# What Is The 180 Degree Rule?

Yo, what is up world, Money Beeps here. Welcome back to the YouTube channel. It is really good to see you all. This week's vlog, we're going to be talking about the 180 degree roll. So before we get into it, roll the intro, and I'll see you soon.
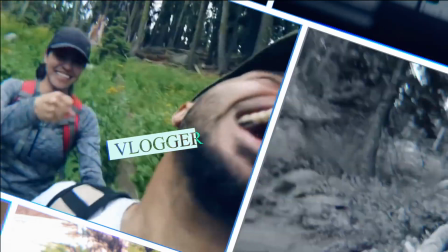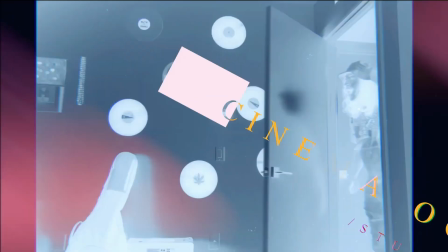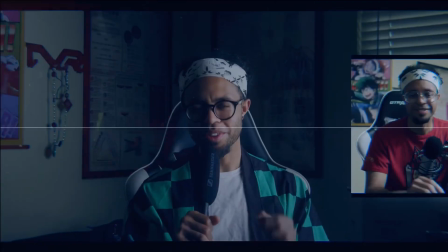So like I said, we're going to be talking about that 180 degree rule today. We're going to break it down as quick as we possibly can because, you guessed it, I don't feel like doing a lot of editing. So just yesterday I had the opportunity to go speak to a film class at UC Riverside thanks to the amazing, awesome, talented filmmaker, my best friend and your best friend, Chelsea Ramirez, and it was amazing, and I'm very, very thankful for this opportunity. As you know, if you're new to the channel, I have taught before. I taught 2 years as an adjunct professor, so it was really cool to kind of switch back into gears and go and teach just a little bit and be a special guest at my best friend's film class. So the topic at hand was the 180 degree rule. So what I want to do is just show you the footage that we filmed on the day at UC Riverside with the class and just break down what the 180 degree rule actually is.
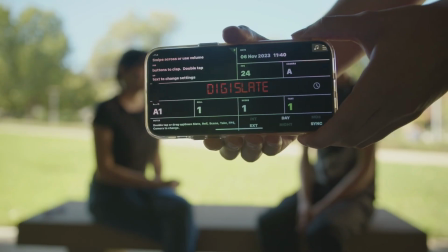74s
So when you're filming and you're pointing your camera in one particular way, say for instance we're shooting a wide shot right here,
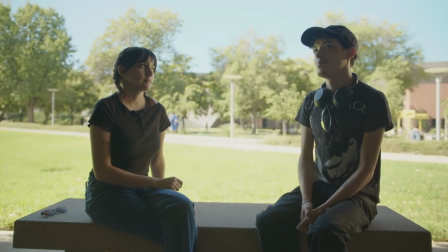81s
so the direction that the camera is facing, think of there being an imaginary line,
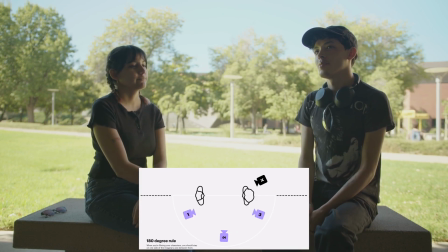86s
which is pretty much like a half circle from where you're filming. So it's a straight line on the camera, and then it just curves all the way around into a half circle. That is actually what the 180 degree line looks like. So from there, you want to stay within that 180 degrees when you move your camera,
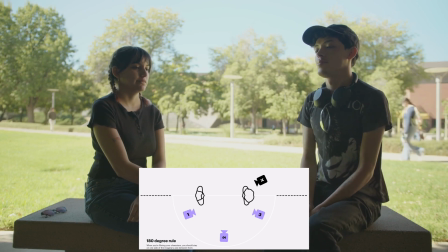101s
because if you begin to jump and move around it, you're just going to break that rule. So why do we do that?
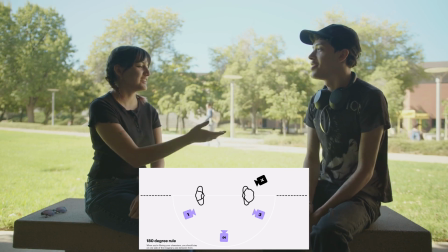107s
Now, on the wide shot, their eye lines are looking exactly at each other, right?
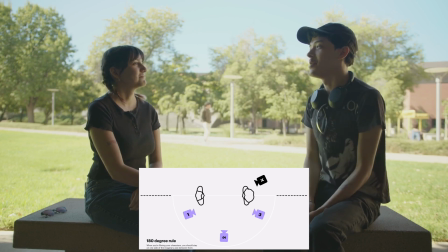112s
So the 180 degree rule really helps us orientate the physical space of where our characters are,
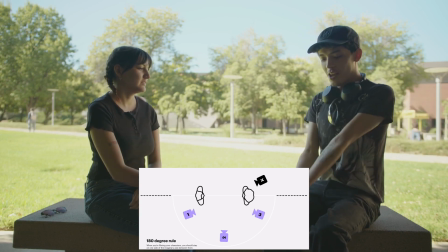118s
because when we jump into a close-up or an over the shoulder, we want to make sure that the characters are on the left side and the right side of the frame,
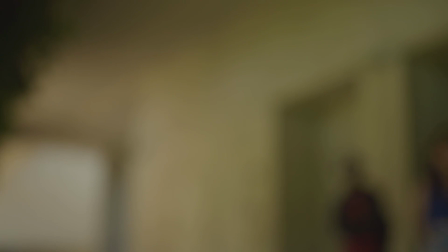124s
which is where we saw them in that wide shot. Now, again, this character was on the right-hand side of the wide shot, so when we come in for coverage,
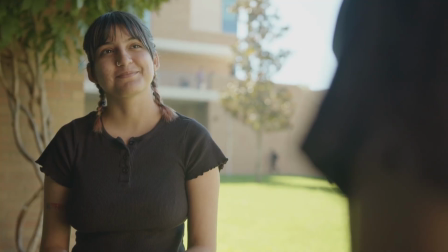131s
they are still on the right-hand side and our other character is on the left-hand side of the frame if we split it down the middle.
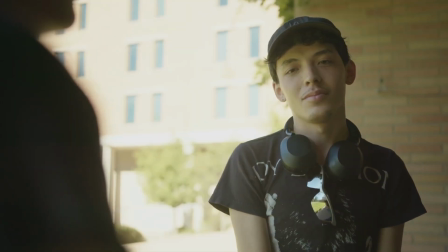137s
So if you think about it, depending on if we jump over on this side of the character or on the other side of the character,
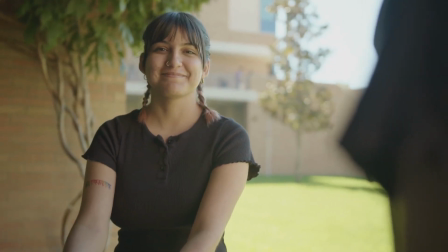143s
they are still on the same sides of the frame that we saw them in the wide shot.
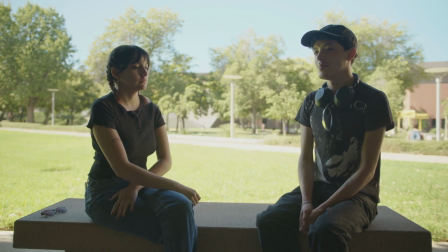148s
Again, this really is just to make sure that the orientation of each character is consistent so that when we're cutting back and forth,
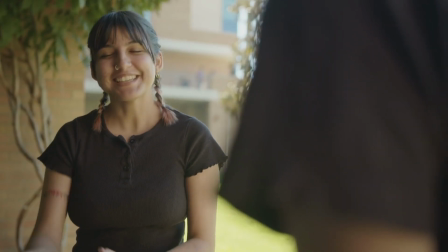155s
it doesn't call attention to itself and it allows you, the viewer, to just stay focused in on the story, which obviously is most important.
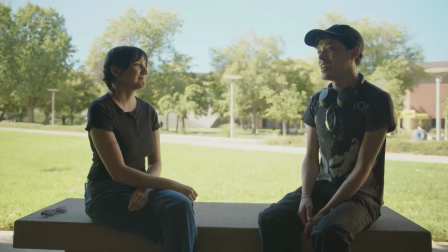162s
Now, these rules that we're talking about, much like any rule in filmmaking, are made to be broken, with the exception of making sure you're doing it for a reason. Maybe you're trying to break the rule because of the story, there is an important beat that you want to leave your audience feeling off. So what that looks like is this right here.
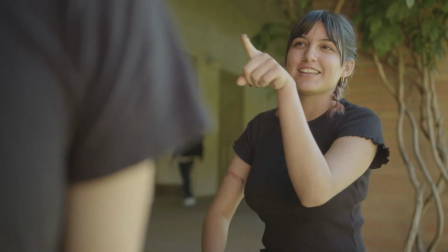179s
If we were to just jump over on the other side of that 180 degree rule, this is what it looks like when you cut back and forth.
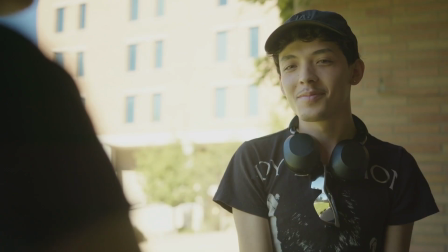186s
Now again, the eye lines are now off. Our characters are not looking exactly at each other.
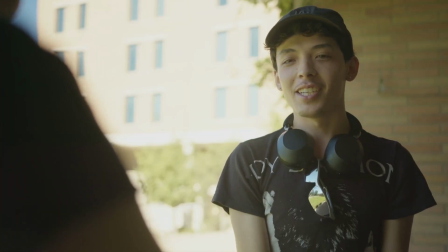191s
So that's what happens, and that's what it looks like when you break that 180 degree rule.
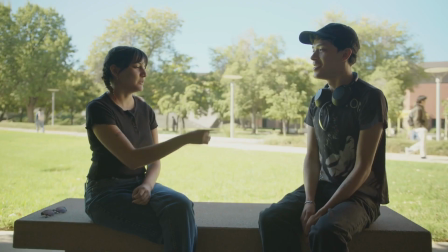196s
So I hope that this made sense, and if you were interested, that's what the entire conversation was when I went over to UC Riverside. And again, I'm super, super thankful to my best friend Chelsea Ramirez, or Professor Ramirez, or Professor Chelsea, however you know her as. I'm really, really grateful for that opportunity, and I really enjoyed getting back into the teacher mode and being able to just explain everything that I've learned and everything that I continue to practice as a cinematographer and a filmmaker. So that's all I have for you this week. I hope you enjoyed this quick look into the 180 degree rule. Hopefully you learned it, and now you have a better sense of when you're watching a film. When you see those wide shots, take note of where the characters are. Are they on the right side or the left side of the frame?
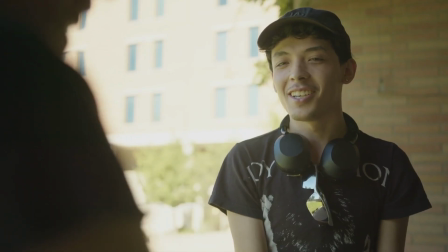236s
Because when you cut in for coverage, they should still be on the right hand side, and as well as the other character should be on the left hand side.
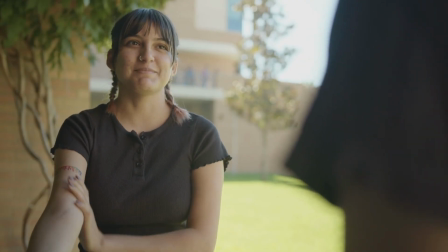242s
And if they're not, maybe the film is trying to tell you something visually.